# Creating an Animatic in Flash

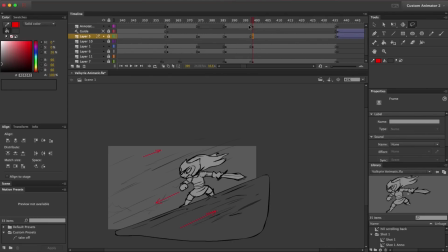(8:14)
We just need to make sure all these elements are their own symbol, and then we'll go inside those symbols and do a rough animation of them scrolling past.
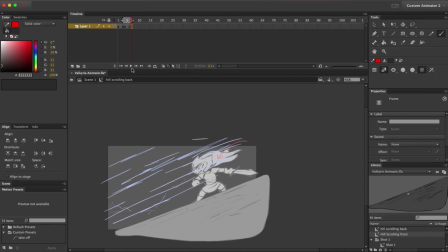(8:27)
We'll just have a quick three drawing loop for the background,
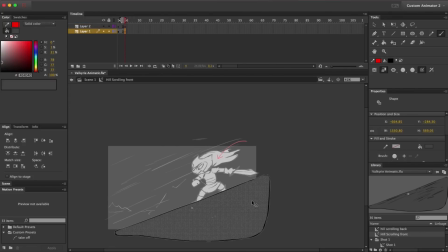(8:31)
and then we'll do the same for the foreground. I've got my onion skinning outlines turned on here, that way I can check the previous frame and make sure that it looks like these lines are moving in the right direction.
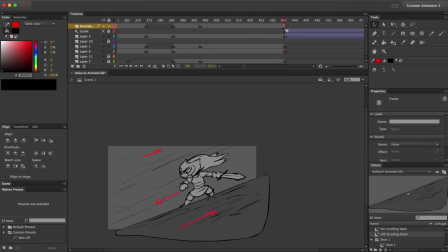(8:51)
While I'm here I'm gonna make a quick tween of her sliding into shot and then I'm gonna make sure these are all set to graphic symbols and are set to loop.
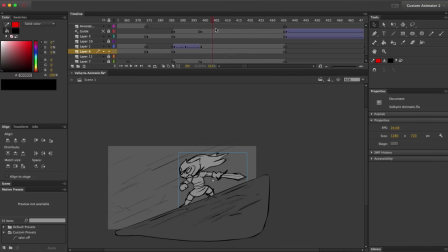(9:05)
That way we can see them scroll when we scrub the timeline. And there we can see that looks about right.
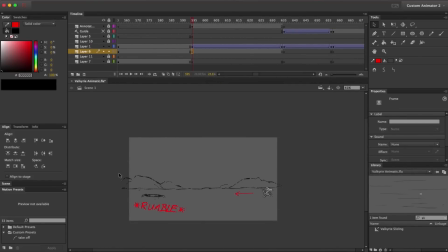(9:15)
So for this scene where she's running towards the dragon hole. I'm just going to make sure I have her and the background as symbols and then I can use tweens to depict
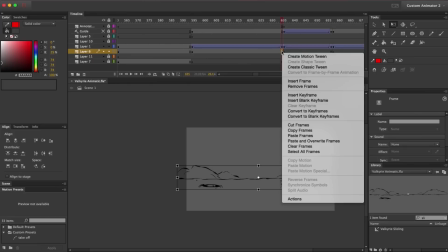(9:25)
her running in and I'm also going to just adjust these things so that there is a camera move here.
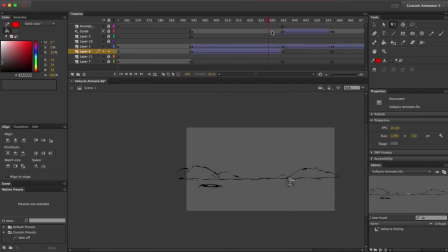(9:31)
That wasn't in the storyboard but I'm going to add it here just because it's so easy to do with tweens. I'm going to scale everything up on the first frame so that the camera actually starts in closer on her and then widens out as she runs across the field.
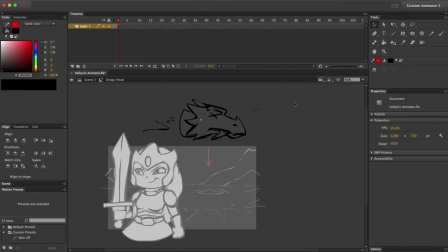(9:50)
And now, for this section where the dragon's head falls into frame, I really want to make sure to sell the impact of that landing.
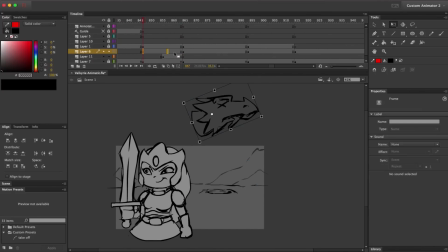(9:57)
So I'm just going to go ahead and use a series of tweens to animate this head, falling in and then bouncing. This is an important moment in the short, and I want to make sure to sell it, even in the animatic.
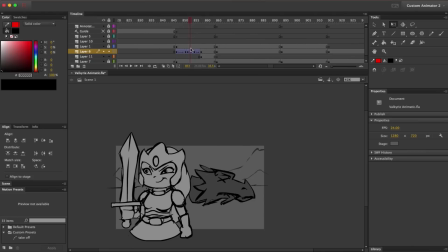(10:13)
so it falls in goes back and forth a little and then then
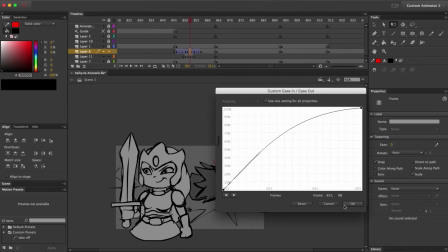(10:21)
I just adjust my eases to make sure it looks like it's bouncing and not like writhing
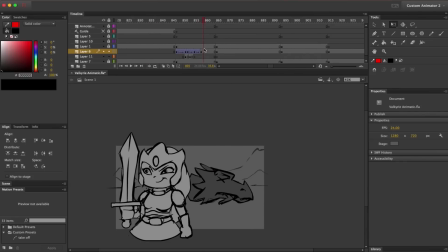(10:26)
or something it's a pretty quick bounce but the ease is still important to sell it okay I think this is going to look pretty good so
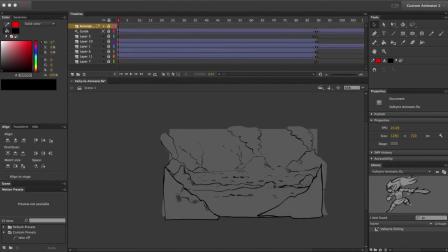(10:37)
I've gone through and applied these techniques throughout the animatic now as a final touch I'm going to add a fade in at the beginning.
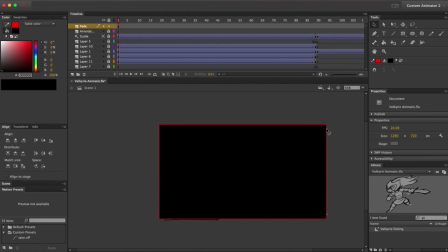(10:46)
To do that, I'm going to make a black rectangle with the rectangle tool, and then I'm going to use a shape tween to tween its opacity down to zero.
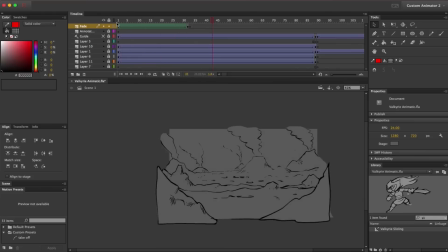(10:56)
I'm going to have to play around to get the length right, and then I'm probably also going to have to extend this initial shot now that there's a fade in over top of it. Then I'm going to copy that and paste it at the end, and then reverse the frames to get a fade out.
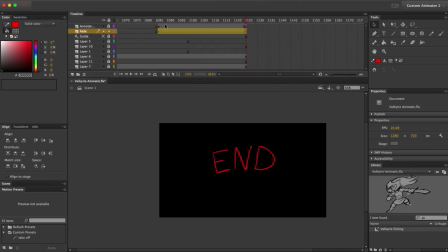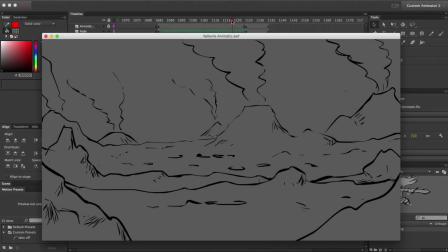(11:20)
So now if we preview our movie, we can see all the techniques we've been putting in.
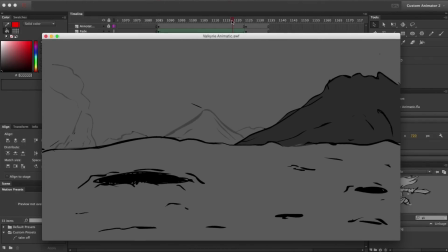(11:26)
This much better communicates the feel we're going for in the final piece.
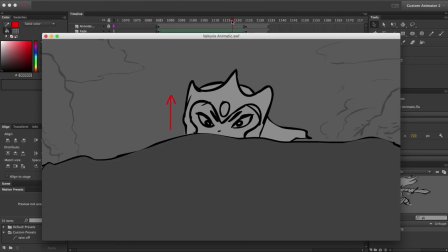(11:31)
What's great about doing our animatic in Flash is that all these techniques we've been using directly reflect how the animators will build the final shots.
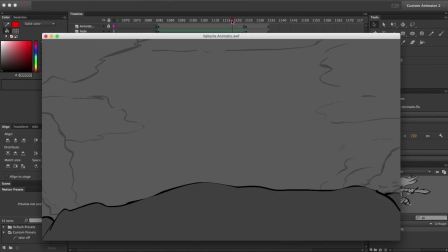(11:40)
This gives you a good idea of the complexity of your animation right away.
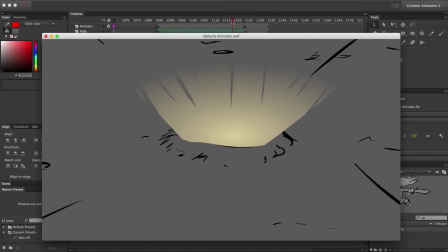(11:45)
Now, we could keep going and make this even more elaborate and detailed, but what we really need at this stage is sound.
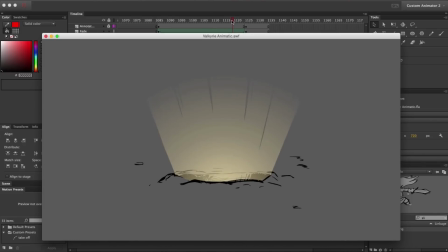(11:51)
That will give us a much better sense of the final piece.
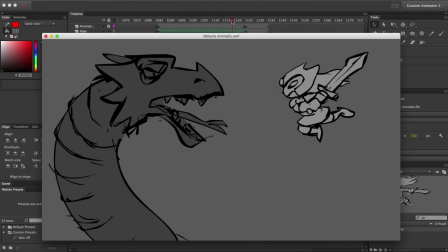(11:55)
If you wanted, you could export this as a movie file, take it into a video editor, and add your sound there.